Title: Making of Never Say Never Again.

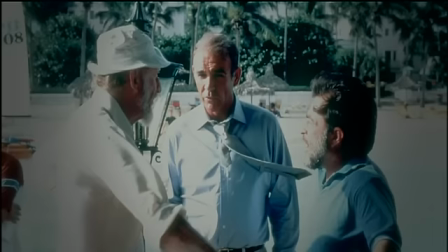Everything had to be checked by the producer, by the director,
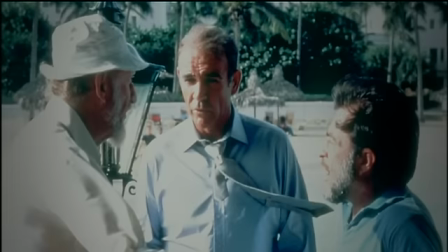by Sean, and then by the insurance company who were insuring the company against litigation. So they were checking through everything we wrote as well. So there were four sets of people checking every line that we wrote, which was extraordinary. Sean was more concerned with the tone, with his dialogue. It would have to be, you know, a bit of polish, a bit of wit about it. And Sean would come in and read the things. And finally he began to say, yes, it's coming together.
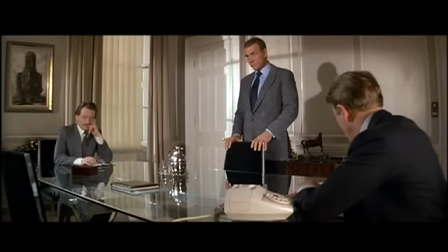I can feel it now. It's happening. It's happening. I think Sean was relieved because he knew our work for English TV. I think he felt reassured to have British voices writing for him.
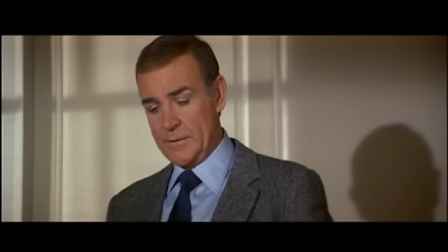No! Caught you seducing his wife, did he? No, sir, not at all. But in fact, I lost four pounds and God knows how many free radicals.
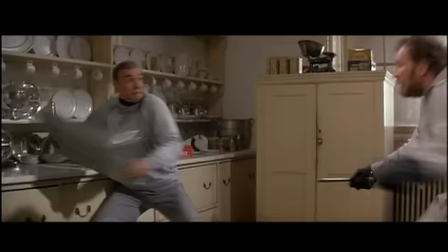The first 40 pages of the film are pretty much ours,
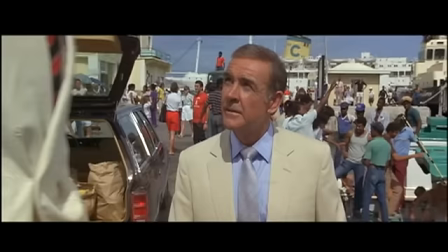with the exception of one or two of the action sequences, which includes all the Hellfarm stuff, the Bahama stuff with Rowan Actenton's character.
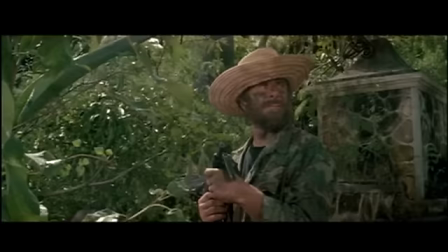But a great deal of that is down to us. Obviously, things like the shark sequence, no. When we suggested a different opening, they were delighted. And also, it was one they could shoot in the Bahamas while they were there. I saw an abandoned house, and I thought of an opening in the abandoned house, which is the present opening.
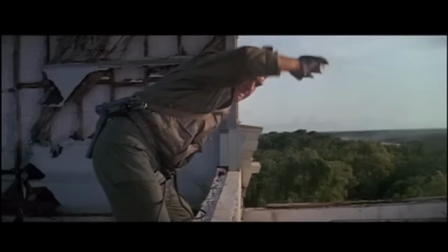So while people were shooting sharks and underwater stuff, it was relatively easy to write that sequence. and it was kind of fun and it cost almost nothing.
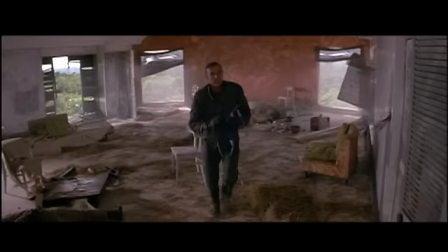When the film was about eight weeks into shooting in the Bahamas,
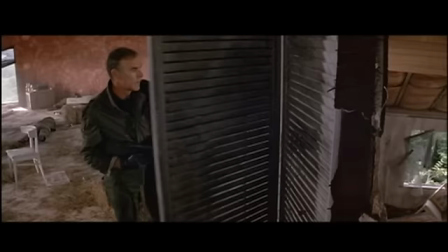the crew were kind of not madly happy and to bolster their morale they showed them about 35 to 40 minutes of cut footage,
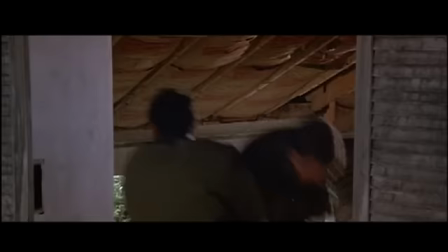including the opening sequence, which at the time was fantastic. It was just Bond,
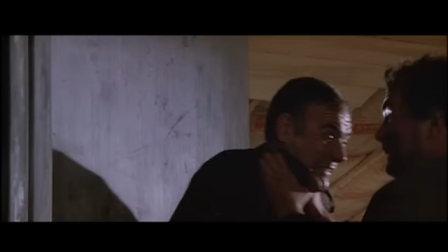you know, racing through and you think it's a real action adventure and then you discover it's a training exercise. but it was all done to a ticking stopwatch and it really works.
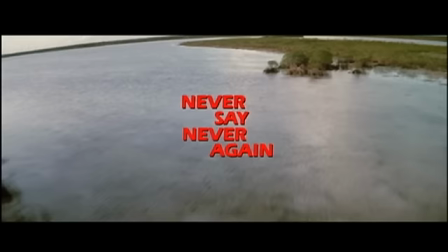Later in, I think, one of the worst decisions in post-production history, they put a song over it.
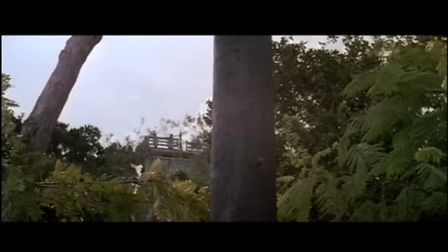Never, never say never again.
It was so counterproductive to what we'd gone for, which was, as Dick said, an action sequence with a ticking clock.
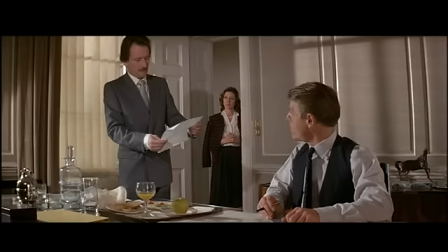We do this and then over as a love song, never say never again. And we thought that was absurd, because obviously it's still there.
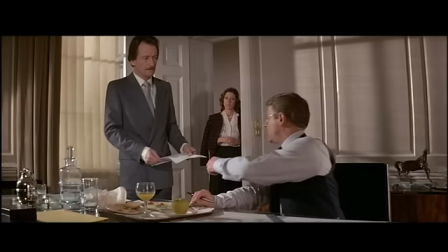Heading North Africa, Palmyra. Palmyra? Where is that?
We had a shoot in five countries.
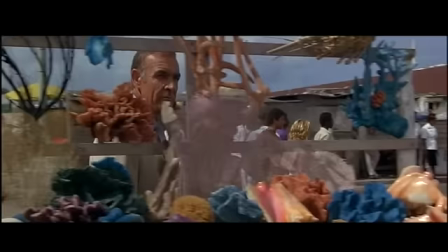Now, to keep track of all that is very difficult. And Jack was not a really working producer.
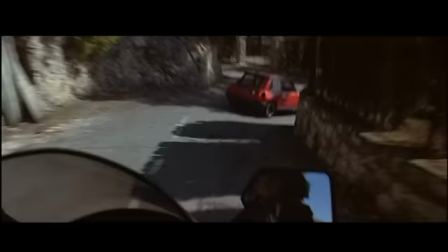This had not been his first movie. He would have done a better job in terms of corralling the script and the director.